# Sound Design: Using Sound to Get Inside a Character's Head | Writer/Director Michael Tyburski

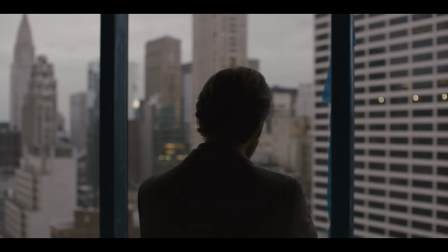(4:14)
and then finally transitions into this ringing.
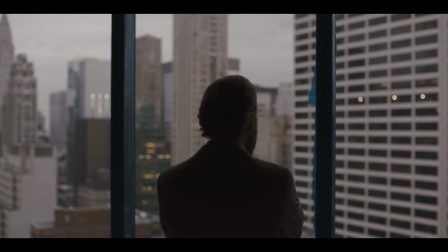(4:21)
It was a great moment where our composer and sound design team were really kind of working in parallel with each other.
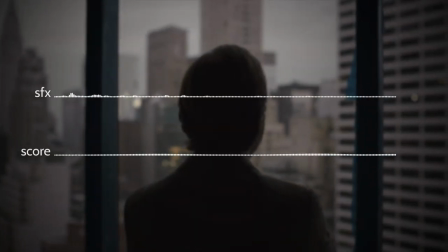(4:28)
Because this moment is about him kind of being in front of this so-called orchestra,
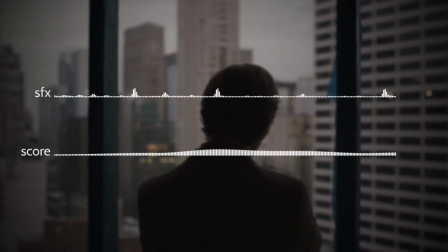(4:32)
it was about tuning up to a certain chord, so our score is tuned a certain way, and then our sound design of all of those sounds are tuned right to that part of the score.
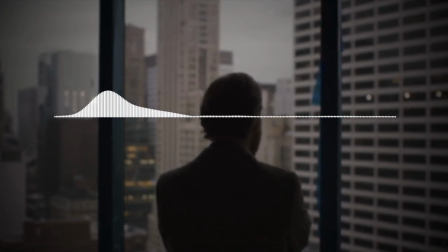(4:41)
So it really kind of becomes this bed of sound. I can't stress having good onset sound enough.
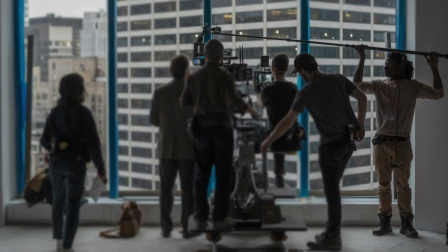(4:49)
It'll end up saving you time and money in the edit.
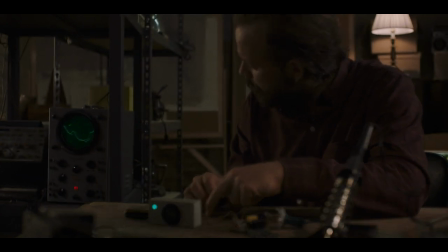(4:52)
I think we should all be thinking about sound as much as we are thinking about image, and it's easy not to, but it's so powerful, and having good sound, there's nothing better.
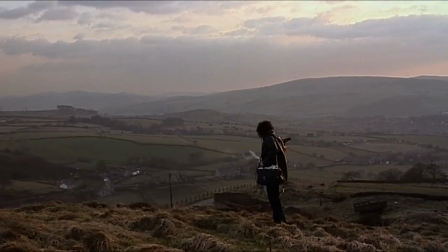(5:01) Martin!
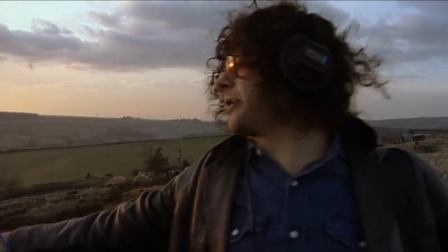(5:04) What are you doing? Recording! Silence!
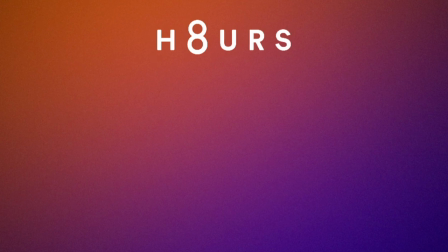(5:09)
Thank you.